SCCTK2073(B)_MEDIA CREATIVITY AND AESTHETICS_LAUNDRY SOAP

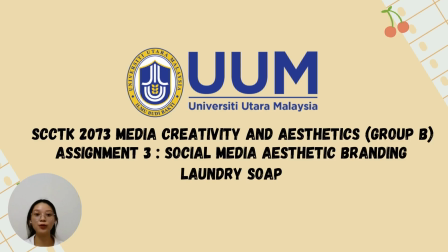Good day for doctor and everyone. So we are going to present our assignment 3 about social media aesthetic branding, laundry soap, and our brand name is Snow Clean.
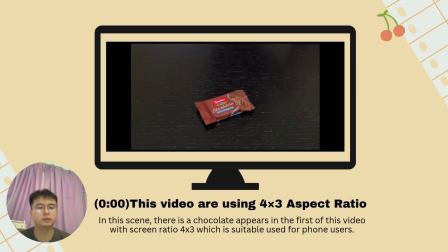My name is Chen and magic number is 297902, and I'm going to present about the video of chapter 3 and 4. So this video are using 4:3 aspect ratio, and this 4:3 aspect ratio are allowing us to frame a close-up and of
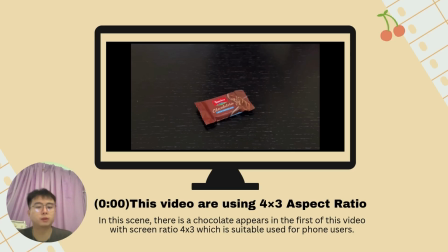the chocolate without crowding the frame of or leaving unused screen space. Like the scene, the chocolate is in the middle, and the 4:3 ratio is suitable for this scene, and especially is suitable for phone user.
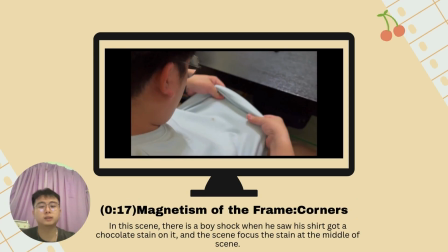So the second scene, which is at the 17 second, using magnet these model frame corners. And as you can see, the character are at the corner of the scene. So the screen corner exert an especially strong screen center magnetic pull.
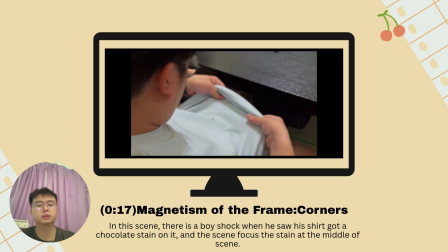And we will focus on the stand in the middle, the character in the corner. The corner and the stand focus at the middle. So this is magnet these model frame corners. So for the next one is level horizon stability.
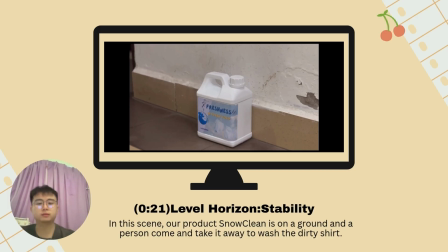So as you can see, our product Snow Clean are on the ground and stay with the wall. So this can emphasize the stability, conservatism, and the reliability of the product. So Snow Clean are standing on level ground. We can understand this scene with that. So the next one is pillar boxing, which is at the 51 second.
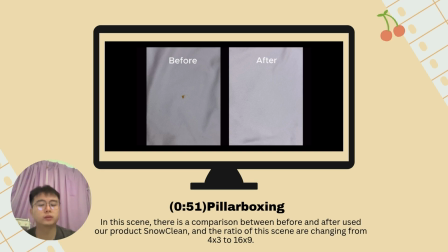So pillar boxing are fitting a 4:3 format into a 69 aspect ratio. So it leaves up empty blanks on both sides of the screen. So as you can see, there's a before after picture in the scene, and at the sides are black color.
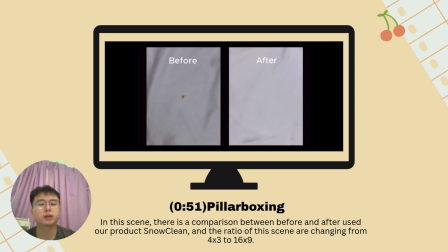So it shows that it's a 69 aspect ratio. And this change of aspect ratio is called pillar boxing.
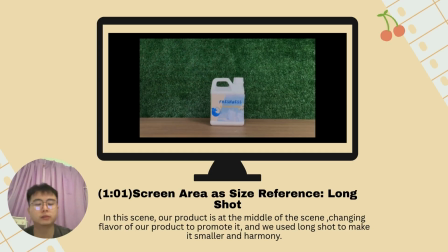So for another one is screen aerial as size reference, long shot. It is at 1 minute 1 second. So in this long shot, the disc occupies relative little screen as space, so Snow Clean appears to be small. So when I record this video, I put the product, which is Snow Clean, at the table,
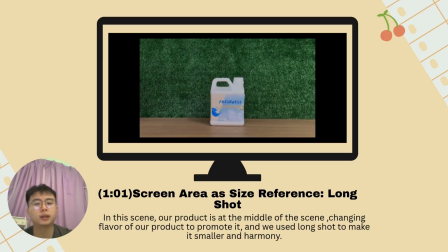and I stand far away from it, but I zoom to record it, so it can be known as long shot.
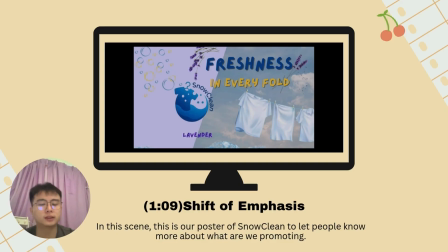So for the last one is shift to emphasis. We can see this scene at 1 minute 9 seconds. So as you can see, the scene, the Snow Clean logo is at the left side, which means we can focus on it first, and the shirt is at the right side, so it can be a decoration for it.
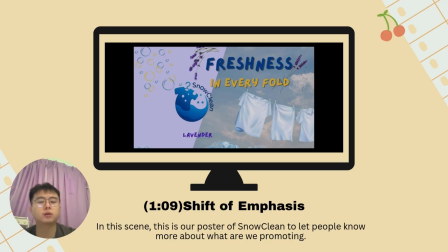But at the end, the focus point of this scene will be the logo because it is at the left side.
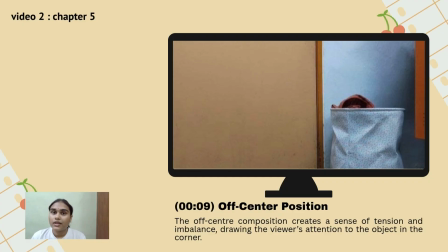Off-screen composition creates a sense of tension and imbalance, drawing the viewer's attention to the object in the corner. So this placement makes the scene feel more natural and less staged, reflecting everyday's life or unnoticed moments, and also like placing the
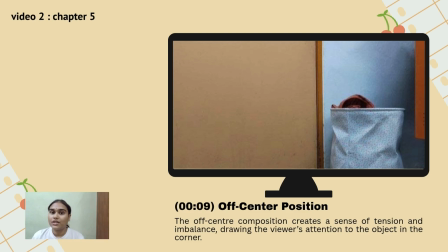subject off-screen in the off-screen center makes the image more like dynamic and also engaging, so it will blow people's mind.
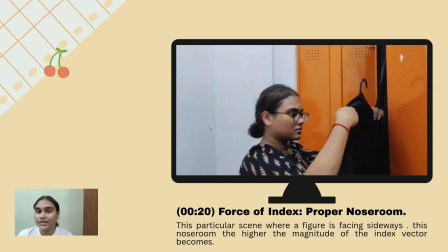For this particular scene where a figure is facing sideways, so this is called as a nose room. This nose room is the higher magnitude of the index vector becomes. So the index vector is at its maximum magnitude in this shot. So the aspect ratio for the shot is 16 times 9. So this nose room principle is applied to that shot.
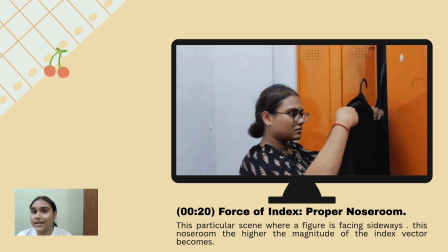So the limited nose room creates a subtle visual tension and also emphasizing the character's focus and also possibility reflecting a confined or controlled environment. So this compositional choice is actually draws attention to the subject's concentration on the task,
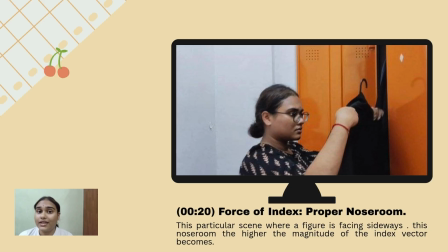while the lack of space in front of the gaze and enhance the feeling of the pressure of the and also restriction in that moment.
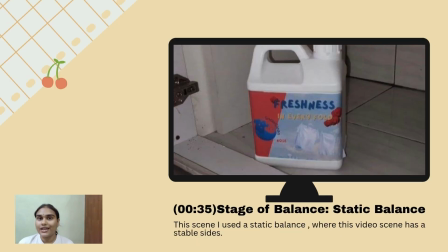So yeah. For this scene, I used a static balance where this video scene has a stable side, which means there is no identical picture elements appeared on the left and also on the right side of the screen.